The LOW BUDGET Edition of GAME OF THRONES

It all started 3 weeks ago. We should build the whole intro with cardboard.
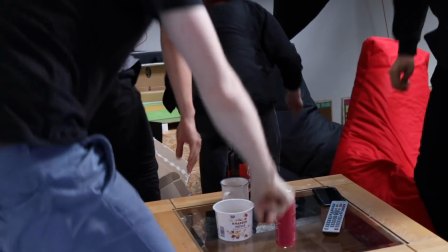116s
It was a very crazy idea, but we all,
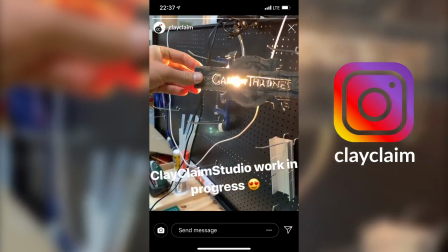120s
this means Kirsten, Steph, Andy and I, love Game of Thrones,
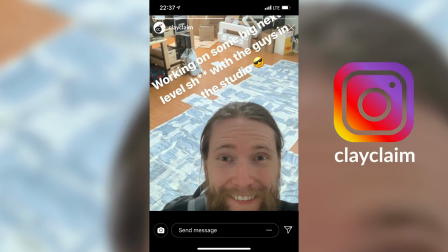125s
and with the upcoming very last episode,
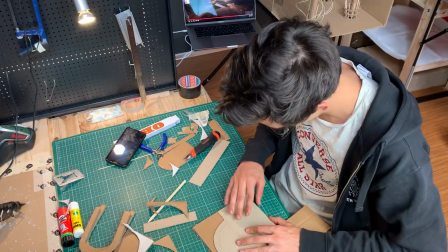129s
we wanted to say thank you to the creators for all these years we have been entertained with this amazing show.
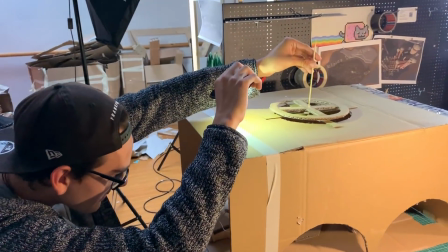137s
So we started creating indoor rooms with very nice light effects,
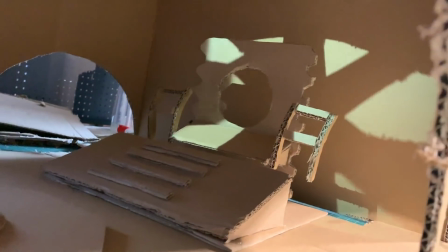145s
and look at that, look at the shadows.
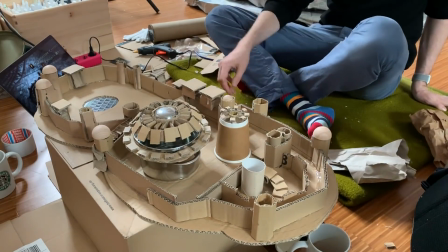147s
And we started building all the castles, all the different buildings, although we knew, like this one,
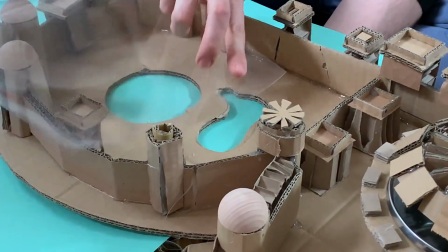156s
Winterfell, that they would be only on screen just for like 2 or 3 seconds,
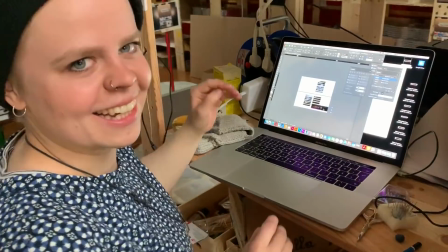162s
and we would work 3 weeks on all of them.
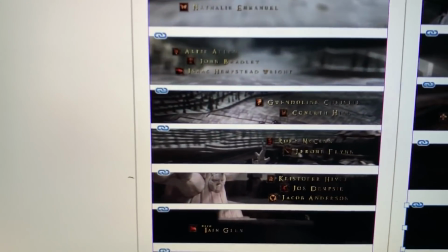165s
We agreed very early on that we also wanted to show all the names which are included in the show Game of Thrones,
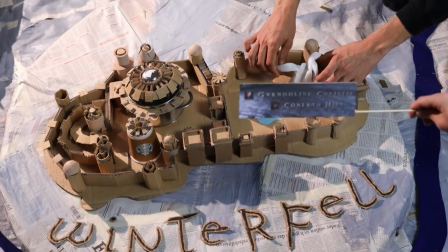174s
to highlight them as well, but also to represent every one of these names,
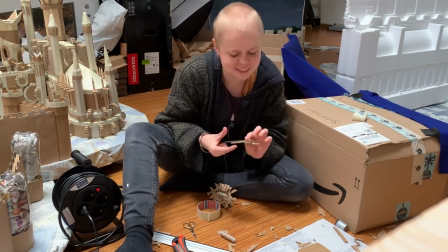180s
although we knew that there are many more people involved.
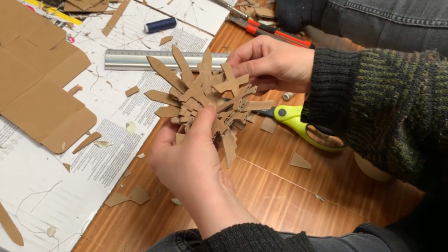185s
We had to come up with different crazy techniques like this one from the throne itself.
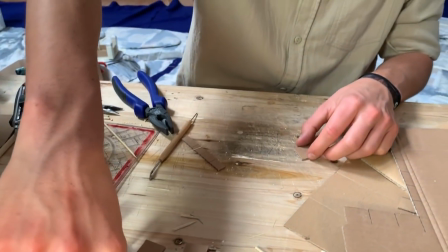191s
Kirsten built it. Steph did an incredible job on the castle from King's Landing.
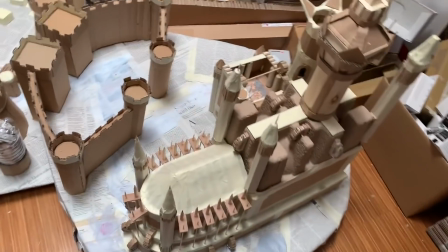198s
He started very small, and after the weekend he returned and said, "Hey guys, look at that, I built the whole castle."
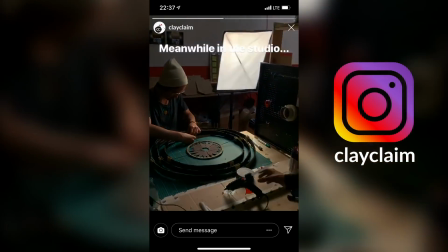206s
I think his girlfriend complained, "Oh, my boyfriend is playing with cardboard all weekend long."
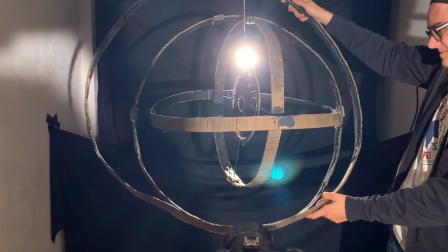211s
This is the mobilette.
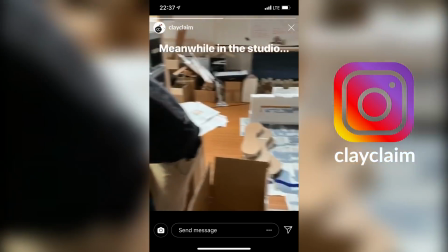213s
We had to come up with this idea in order to get all these rings moving last hard.
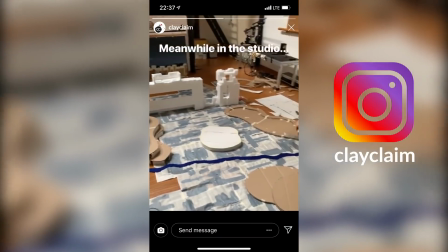221s
Some of the not so important locations we created in 1 or 2 hours.
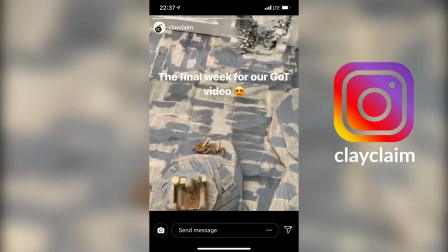229s
The floor, the ground looked like newspaper to me, so I started painting all the floor.
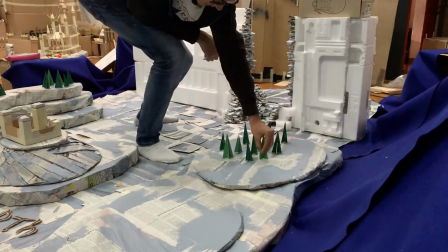238s
And after placing all the different trees, the whole scenery got to life,
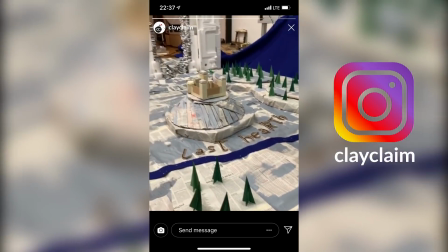246s
and it was such a pleasure to watch whole Westeros grow.
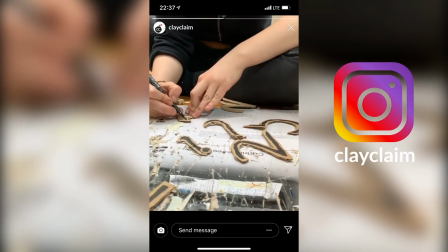257s
These letters were very important for the right look,
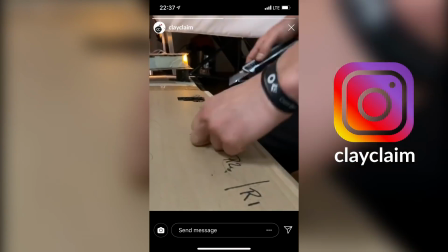263s
because in the real intro you can always see these letters which are saying this is Winterfell, for example.
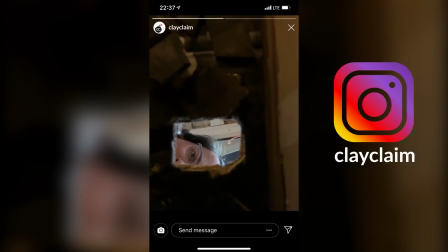270s
Some of the indoor buildings were quite difficult to create.
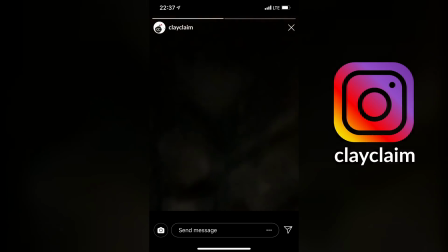275s
This one is the tunnel, for example. Most of the indoor buildings Andy created.
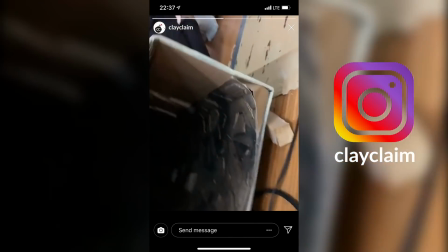283s
This one is the one Steph created. The very long tunnel with the lights.
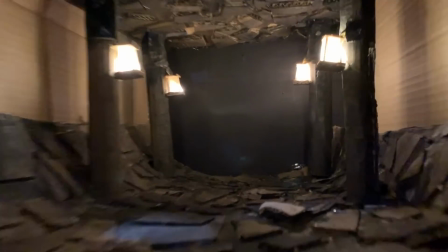289s
And it was just a pleasure to see how everyone came up with different solutions and which actually worked.
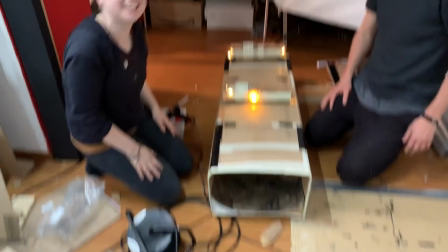295s
Well, most of the scenes don't really look smooth,
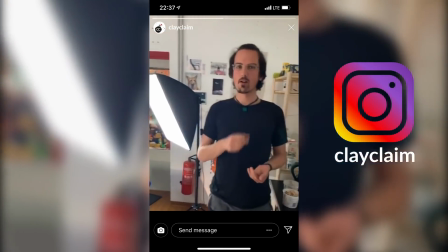302s
but we were amazed when the very first shooting day had arrived and we started shooting.
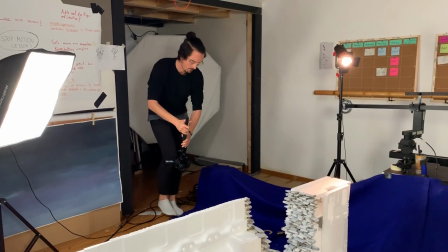309s
This was our first big scene, going through the wall.
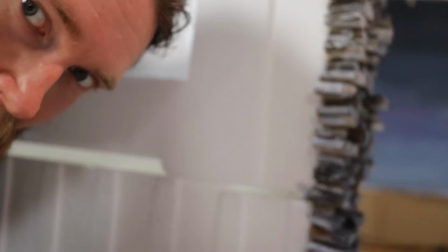315s
We were a little bit discouraged because it was so difficult to get the timing with the camera, with all the names.
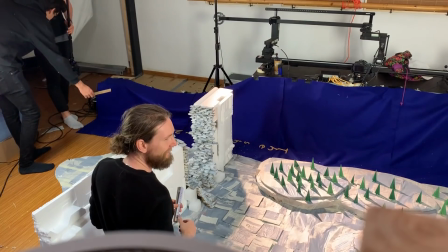326s
Steph just broke the set, so we had to do it again and again.
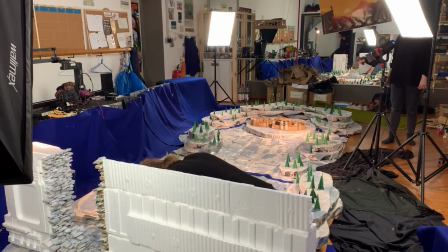332s
This scene, I think we did 20 takes, maybe,
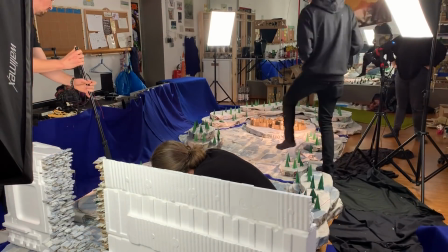338s
and we ended using a mobile phone because it had the best look for this scene.